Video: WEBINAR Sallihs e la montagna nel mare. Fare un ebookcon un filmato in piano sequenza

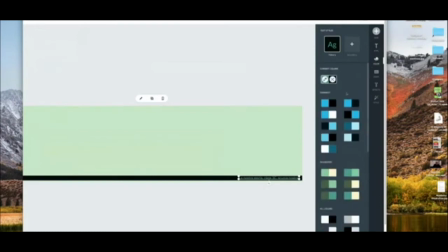Una volta selezionato il testo, sceglieremo l'opzione colore e proveremo una combinazione diversa, per esempio
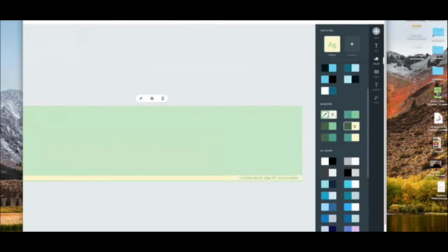questa o questa, eccola qua, oppure questa, per esempio, con un verde un po' più marcato, però non mi piace tanto, sono per tenerlo un po' più tenue. E quindi per esempio io opterei per questa, che mi sembra più carina.
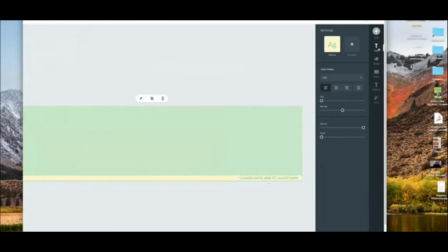Dopodiché posso anche diminuire l'ampiezza e la spaziatura del testo, posso stabilire l'opacità, insomma dare altri valori in modo tale che il risultato sia buono.
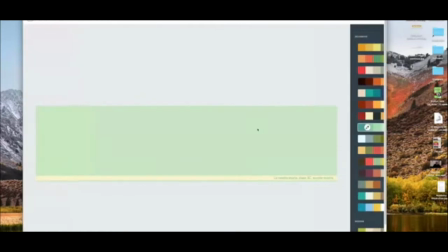Già vedete che per esempio abbiamo una certa armonia, i colori stanno bene, il testo è quello... diciamo è impaginato bene.
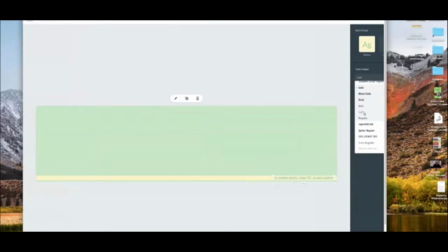Possiamo cambiare i font, naturalmente cerchiamo un font magari light, eccolo, oppure addirittura vediamo questo forse anche troppo, questo non è malvagio, insomma c'è da perderci un po' di tempo, ma lascio fare a voi le vostre scelte.
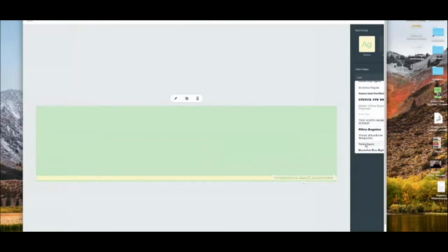Io direi che potrei sistemarmi per esempio su una cosa, no, io direi su una cosa di questo genere, dov'è? Eccolo qua, così.
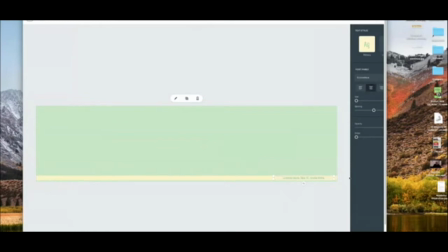Bene, scusate, e naturalmente potete piazzarlo in mezzo, quindi quando voi chiudete il box anche il font, cioè anche la scritta si collocherà nella sua posizione.
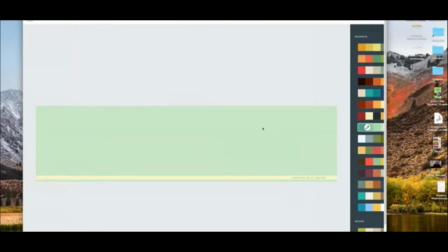Adesso dobbiamo cominciare a lavorare sulla storia. Cominciamo a collocare per esempio gli sfondi. Come lavoriamo? Lavoriamo in questo modo.
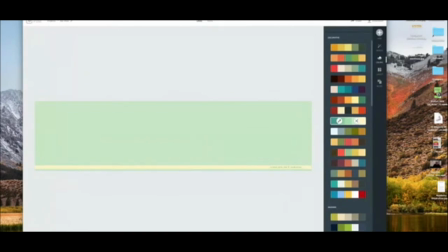Devo ridurre un po' la visuale perché devo tornare a mostrarvi il tasto più.
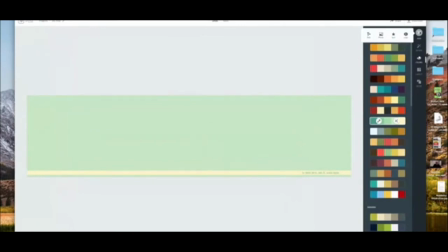Eccolo qua, abbiamo un tasto più. Questo tasto più presenta delle opzioni, l'aggiunta di nuovi testi, foto e così via, ma ce n'è una che è proprio quella che noi desideriamo ardentemente, che è l'icona, la funzione icon.
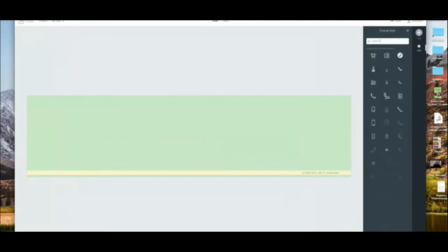Fantastico, icon. Icon, si ricorda che forse l'ultima cosa che ho cercato era phone, quindi telefono, ma voglio qualche elemento di natura. vediamo un po' che cosa mi propone.
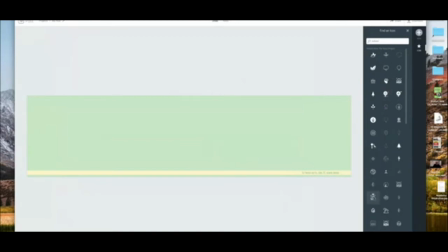Dunque, mi propone, ecco, per esempio, un sacco di roba. Vedete, sono centinaia e centinaia di icone che sono libere da diritti e che noi possiamo tranquillamente utilizzare. Ecco, per esempio, ho scelto questa. Non è per niente male. Bellina.
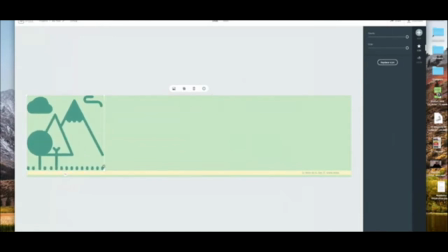Possiamo decidere di portarla su tutto lo sfondo oppure di lasciarla
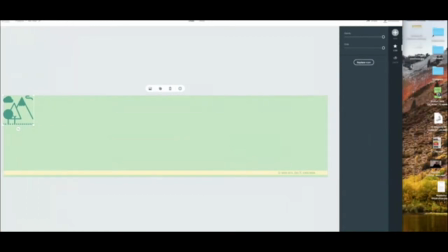in background dietro. Qual è la differenza? Andiamo a vedere ancora una volta il cappuccetto rosso.
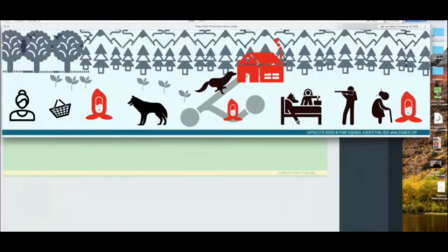È che se io la porto dietro così, quindi la rimpicciolisco e la colloco nella parte superiore dell'immagine, ho più spazio e quindi do un effetto di, come dire, di tridimensionalità. Poi addirittura c'è questa che è questa strada, no?
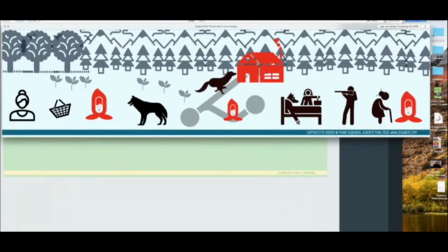Che dà una maggiore prospettiva alla storia, che è comunque una storia piatta, bidimensionale.
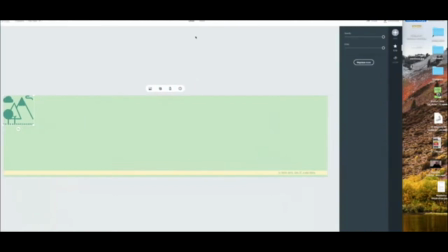Quindi decidete voi che cosa preferite. Lasciamola così.
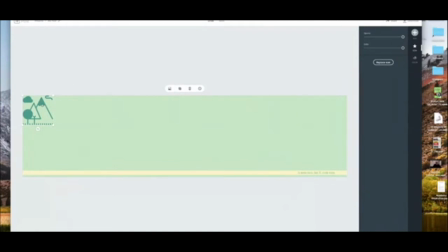Stabiliamo subito il colore. Non è male questo colore, ma possiamo ancora fare delle prove. Vediamo che in questo caso la nostra palette ci propone due tonalità differenti, una un po' più chiara e una un po' più scura. Io lascerei questo, oppure potremmo anche cambiare decisamente genere.